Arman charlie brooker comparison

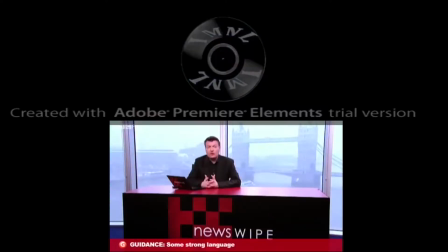To start off,
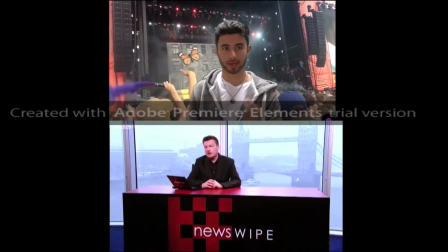how we kind of followed the guidelines of Charlie Brooker's nudes package was through when Rye was standing in the public.
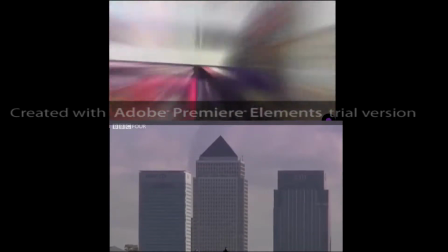We took the idea from Charlie Brooker from when he was walking down in the public
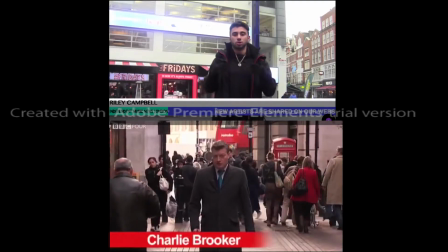and we set it so that we could see Rye standing in front of the festival.
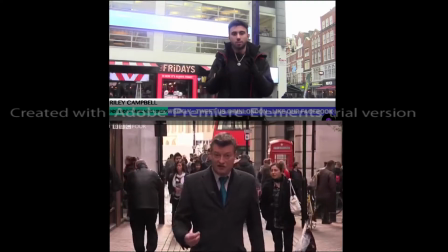And I think it had a great effect, however what we couldn't account for was the moving camera,
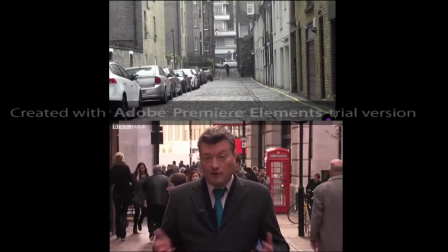which was a shame but there were some drawbacks obviously throughout the production.
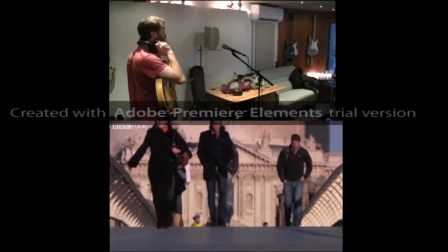What we also did was get Rye to stand outside of the Capital FM building down Leicester Square.
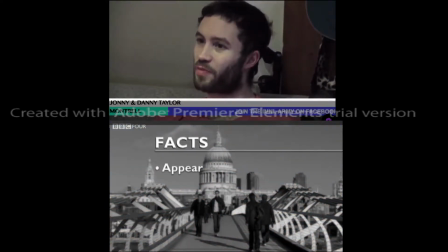So we did him talking outside of there. So I believe that the stuff Rye was saying with his
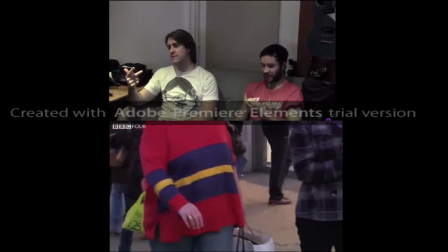hand gestures also gave us kind of more emphasis on his points,
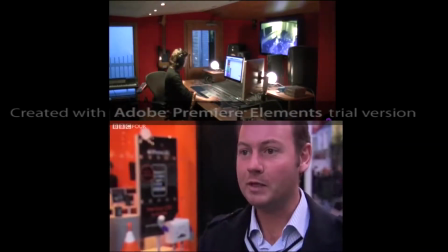which we also followed from Charlie Brooker's news package. then we went to a bit where Rai was
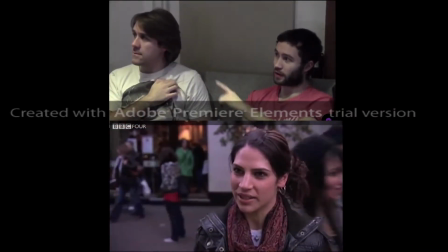actually walking down and then we kept skipping shots so it's kind of sped
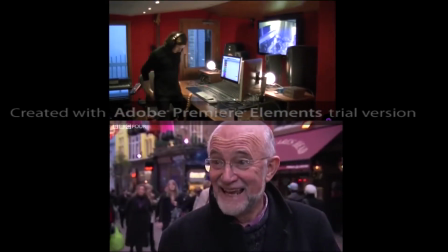up with him hopping closer and closer by the second so
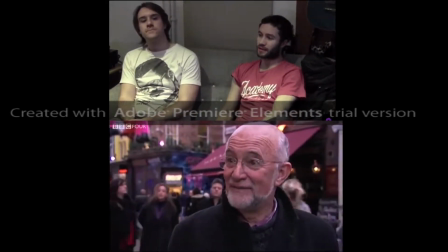we actually originally had to film him walking the complete distance but with editing we
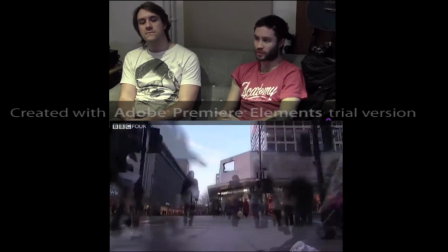used Adobe Premiere Elements to make it look like he's coming
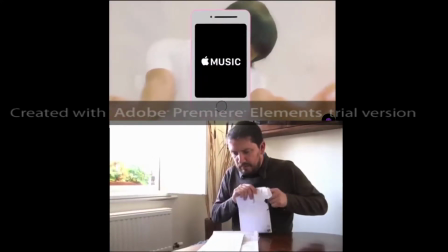faster and faster so we just kept cutting some scenes out but that's what Charlie Brooker also said
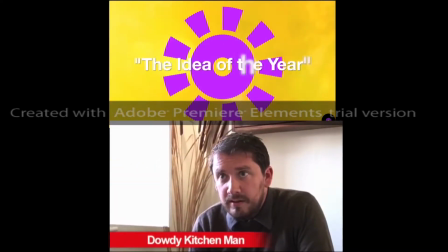so having cutaways to hide the gaps so
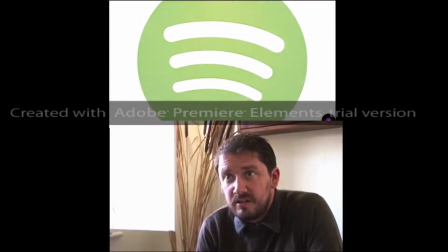we followed his interviews the way he's done his interviews so we had an interview with the band
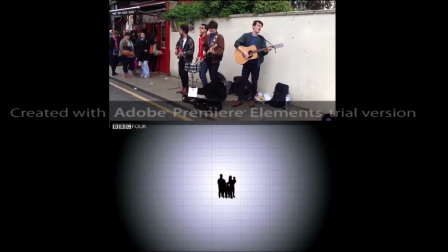and got their opinions on some of the topics that we asked
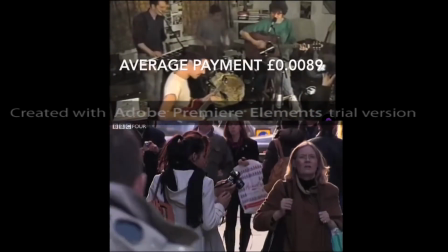them so this was an independent music band just as Charlie Brooker was also interviewing random people
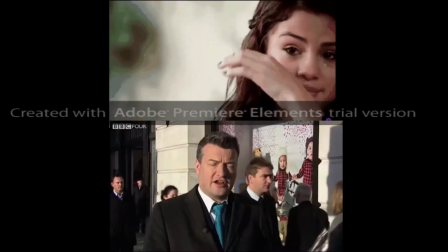on the table opening the mill and then where he said to introduce graphics
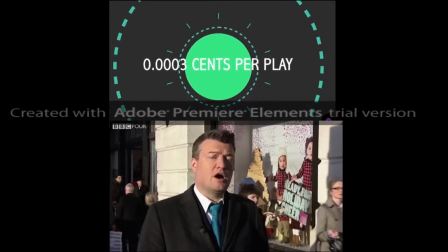we kind of took the idea as well and I myself put together some graphics along
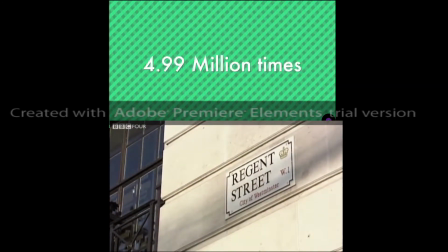with other people from the team so it would look like again we had facts and figures on the screen to put the audience kind
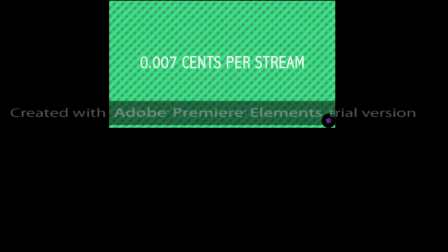of more into it to make it more immersive otherwise obviously it would be too boring for people to watch if they couldn't keep up with it otherwise since we're trying to appeal to a younger audience as well I mean obviously could appeal to older but the way we've designed this more to younger
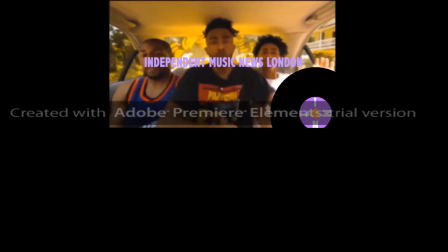people younger bands we thought that we could also add in some you know a little bit more detail to what we've done by
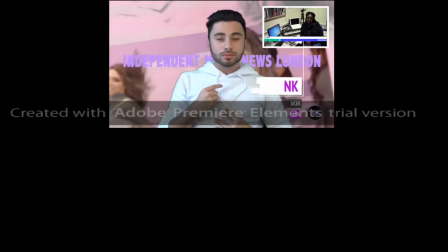that I mean we added some more extra graphics in the background so we knew so we looked like we were actually doing a lot more than we actually were it
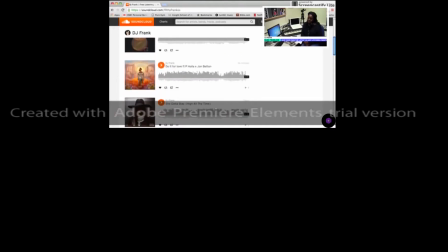it was just a lot of confusing stuff on the screen for the audience to keep their mind off what's actually happening so we had an interview with Shea who was pretending
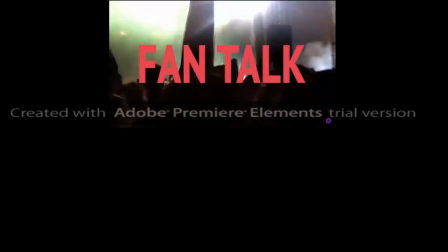to be a producer so in the interview we actually have her on the top right of the screen whilst we're scrolling around
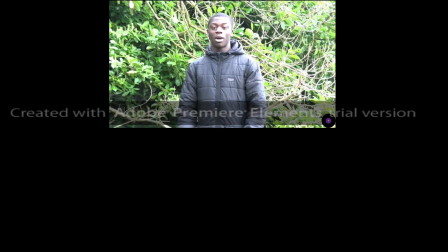on the computer so the audience doesn't just lose track and drift
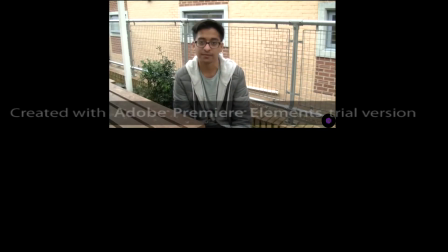off because obviously it would be completely boring just to have it on one person at a time and
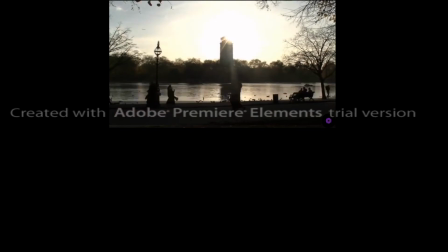trying to appeal to younger audience as well that's what we had to do we also had random public questions we asked people so
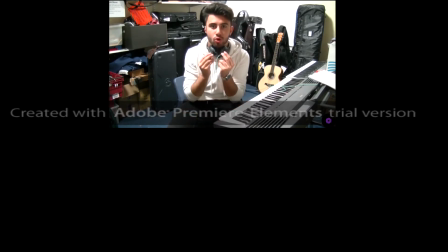this is what Charlie Bacolse did he went up to people asking and stuff and then they would give obviously not real replies but that's what we did but with real people in real replies asking about music piracy and then we kind of didn't do much like charlie brooker did on his outro we just did a normal outro we wanted to do